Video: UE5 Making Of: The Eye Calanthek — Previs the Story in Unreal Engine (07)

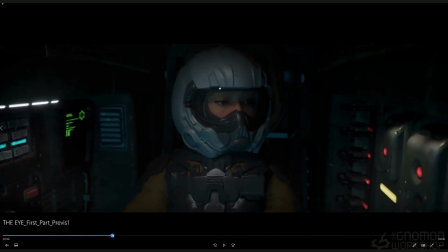That changed, but that's what's great about this, is that you work out your story in this form.
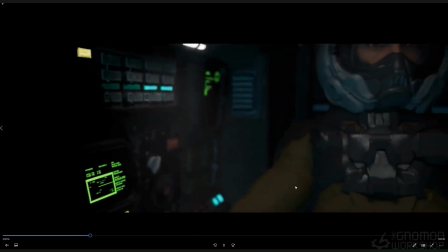But a lot of this, so this initial mocap that was done on our body, some of this was utilized.
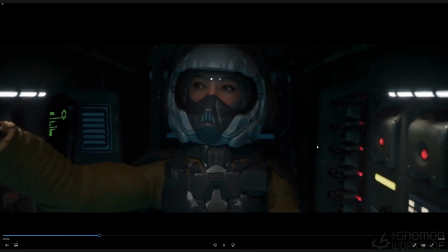I changed it quite a bit, and the timing, because we had so many takes of
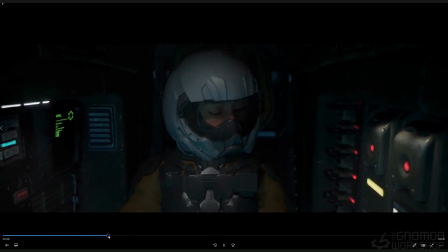Christopher that actually played this character in the suit,
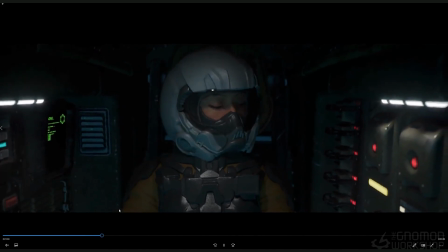and so there's different moments, and then the eye movement and all that stuff was just using my iPhone,
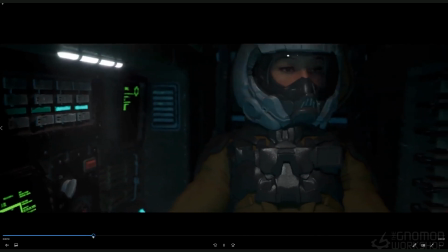using the iRig and using your iPhone app, and it was just a placeholder.
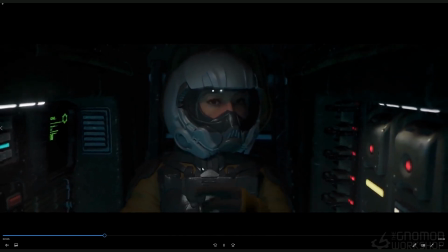I knew we were going to go back and redo it, and actually keyframed all the eye stuff later on, and gave it, because you get a lot more control. So
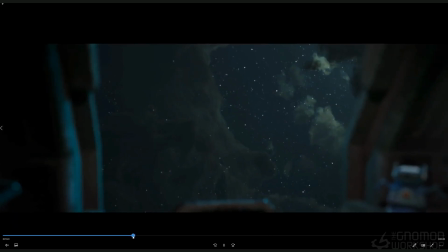So this was just, what was interesting is this was more of this conversation, even her looking out at space and just, contemplating like about like, I really uh, don't want to do this mission.
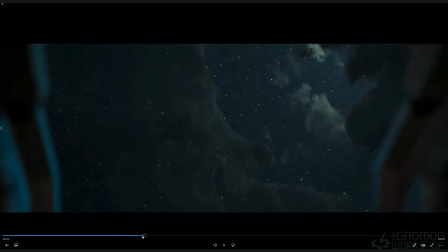I want to go home. I've been out here too long. And then this guy she's talking to is basically telling her like, if you just finish this, you'll be able to go home right afterwards.
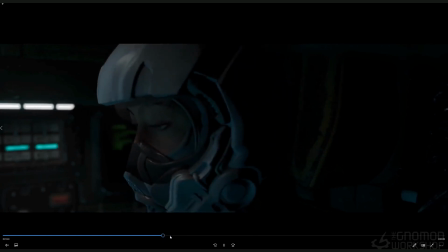But think of the money and the vacation afterwards. And so she decides to take this journey.
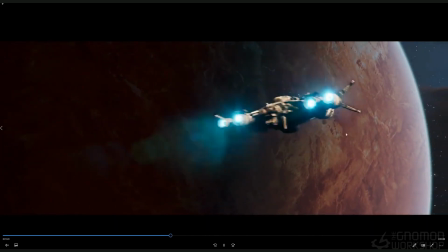And this is before we did the matte painting.
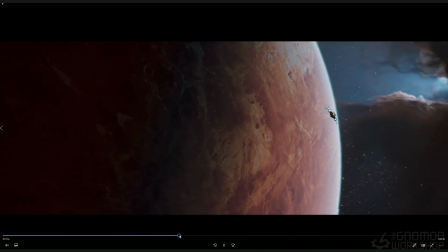But what was fascinating about like this process is, is that was originally what I thought.
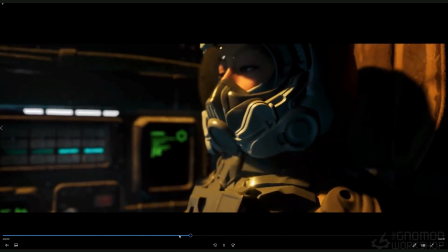That's where I wrote it. And so fleshing out and doing the previs early on helped me understand what that story was going to be.
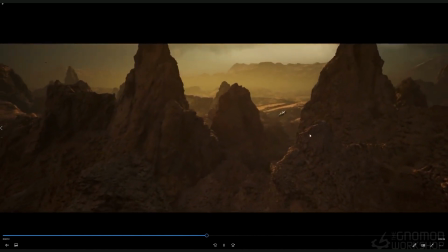Interesting enough, this didn't change that much. It just added more detail. Like, so this is earlier, before there was all the lightning, before there was all the kind of cool effects that were going on,
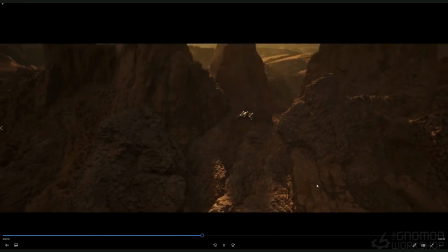and even the ship itself, there's no, but this is still like, so you can imagine like some of the stuff was just more enhancing and I kept as they went.
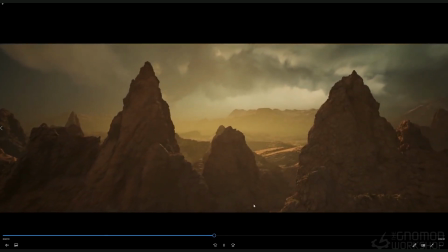But what this really told me is that the story was working in places, with some places, and other places it wasn't.
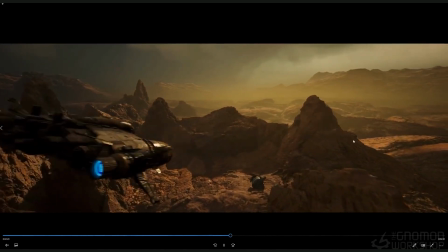Again, she's not textured at this time, and then this was not finished, but the ship coming in, we didn't have this,
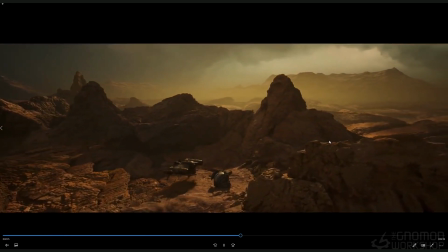the exhaust coming off the ship or anything like that yet.
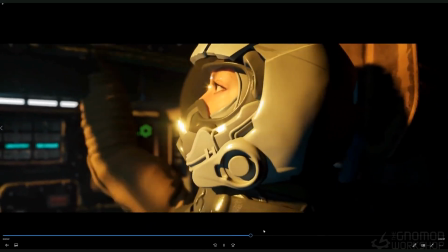But this, it's previs. So she lands, she turns everything off.
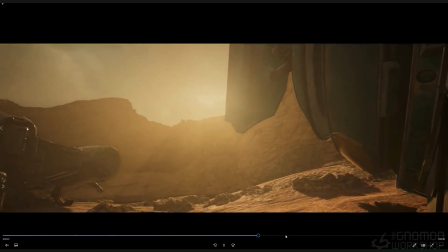We have these other angles that I was playing with, but ultimately didn't like.
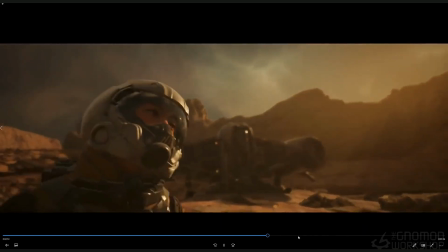There was things about this that just, like this camera movement here was just god awful.
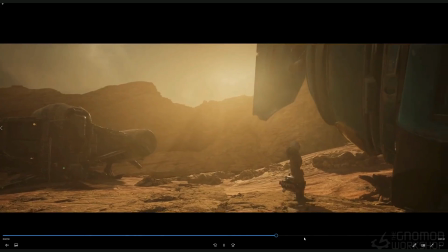But you have to like go through that early on to figure out like what works.
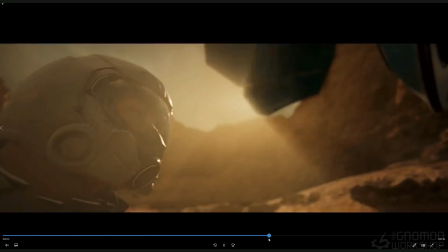But what was interesting is this previs, or I mean the mocap that we did, even her walking and stuff like that, none of that changed.
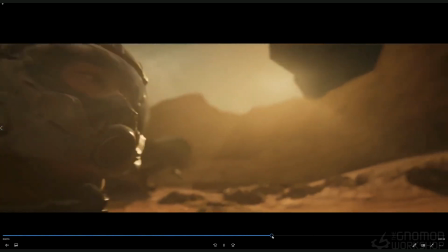So even early days of doing previs, after we started building out all this stuff, and
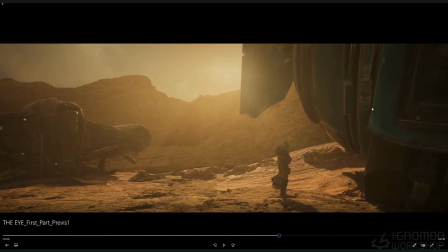like the ship was still being worked on. That was an earlier ship. This was the other part of this whole thing here.
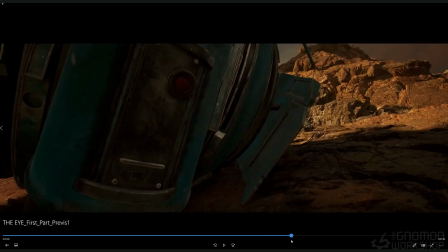Drone was still being worked on, but it was close. But my camera angles, this is what's funny.
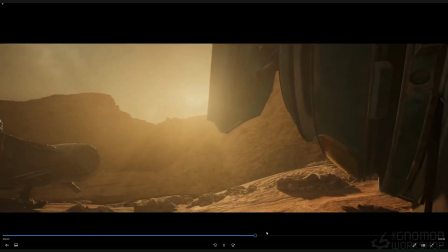It's like, it's like you really start to play around and go, okay, I'm going to showcase this character.
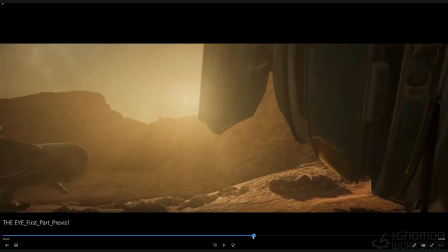How do I show her? Like I wanted to start off on, part of the drone because that's the focus that she's going towards,
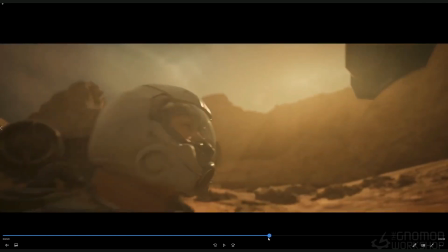and then expose, then she comes into play, and then we follow her. I ended up going,
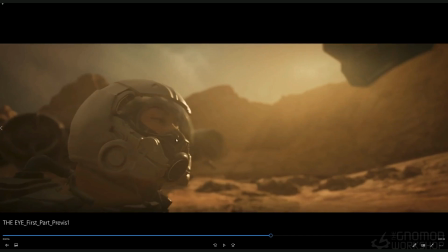I changed the lens and also changed, so it wasn't like, I went to a more this is, I think, a 30 or something like that. I went to a 50 or 60, so it's closer to her. And you get that kind of cool, like, not distortion that's happening here.
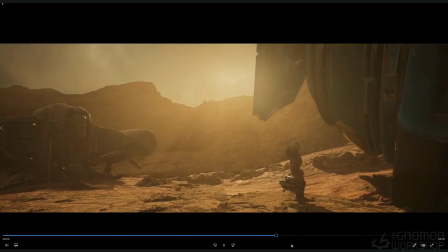But I was just playing around. And again, it's all about experimenting.
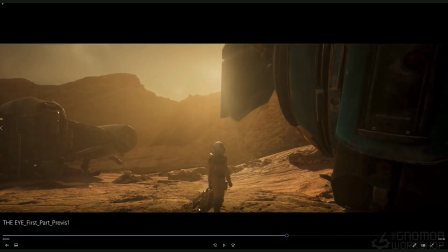And so this is her, like, this is even before we actually finished her suit.